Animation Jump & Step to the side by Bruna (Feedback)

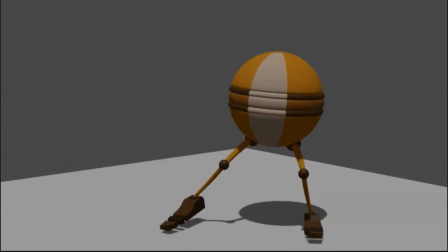Because right now it's too slow. See, too many frames for the foot to go flat on the ground.
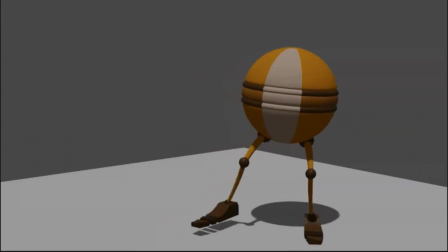So yeah, I would adjust that as well. Great.
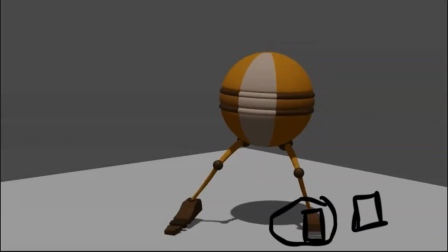The weight here, as after the foot planted, the hips going up.
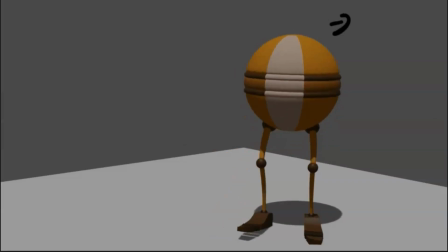Great. The rotation on the hips. Great. Just one thing. See how the character, the animation ends, but after he plants this foot, there is no rotation going on the hips,
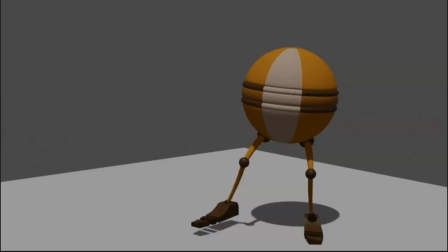and I would adjust that, making so he's planting this foot, therefore the hips start rotating over this side up.
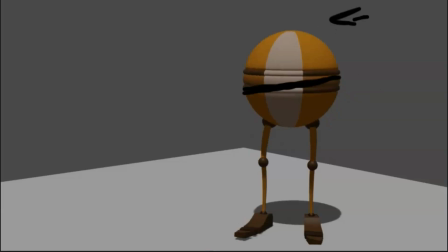Great, as you have it, great, but I would make it a bit more extreme, more than you have it now. That way, just before he's gonna plant this foot, the hips, the body is a bit tilted this way, so a bit extra rotation this way.
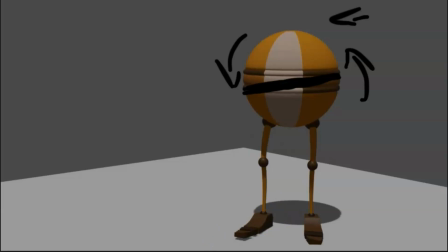That way, when just right after he plants this foot, he can straighten out. So we would, as the body is rotated this way and he plants this foot, the next frames this way, this as he's planting half of his weight over this leg
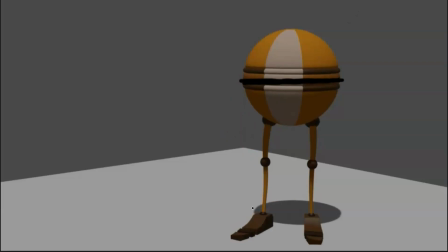is gonna push the hips up and it's gonna even out the character's body. But for that you need to have it a bit tilted the frames before, and that's because you put the weight over this leg first.
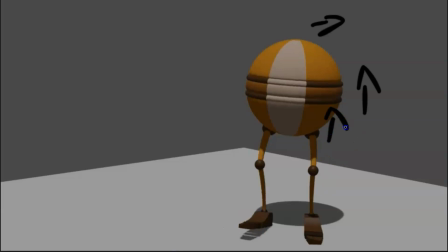So this pushes the hips this way up, make it a bit more extreme so you get this kind of angle, and so right after planting this leg pushes the hips up this way, and so evening out
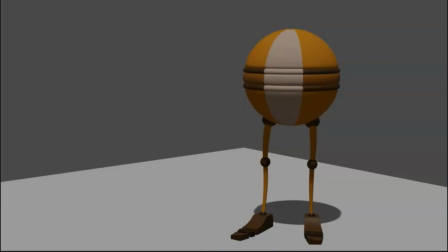and at the end of the animation. I hope that was clear.
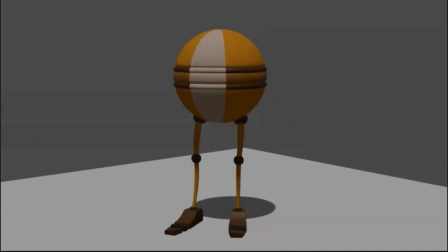Other than that, great animation. I really like the fluidity.
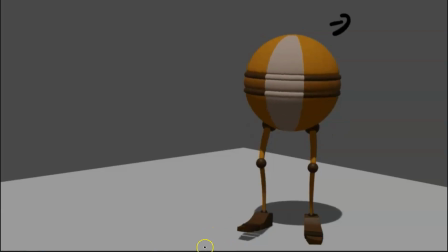Maybe another thing that I would do is keep it moving a bit more to the right, these frames. So as he plants this foot, you could make the settle moving the character's body.
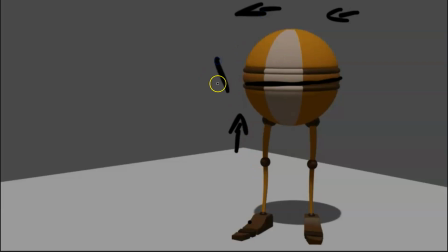So as he plants his foot and the rotation happens this way on the torso, you could also have it the frames before a bit extra to the right, so the last frames not only settles
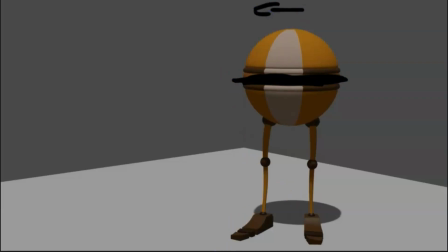leveling out, but also moving a bit to the left. So it's not, because right now he has reached the final point, like he's staying on this place until the end, but I'm saying have it a bit more to the right.
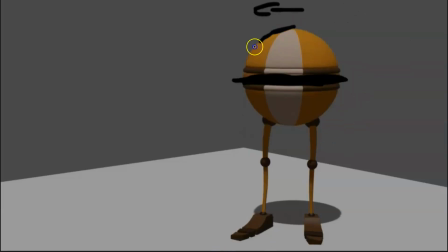So the last frames, you can make it go to the left over the last leg that is gonna plant, which is this one. Okay, so that was it for this feedback. Great job.
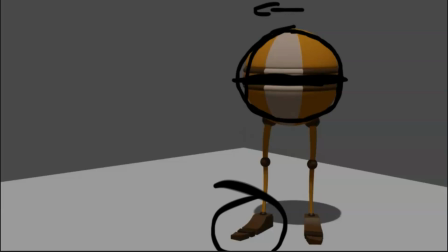Keep doing the hard work, and until the next animation.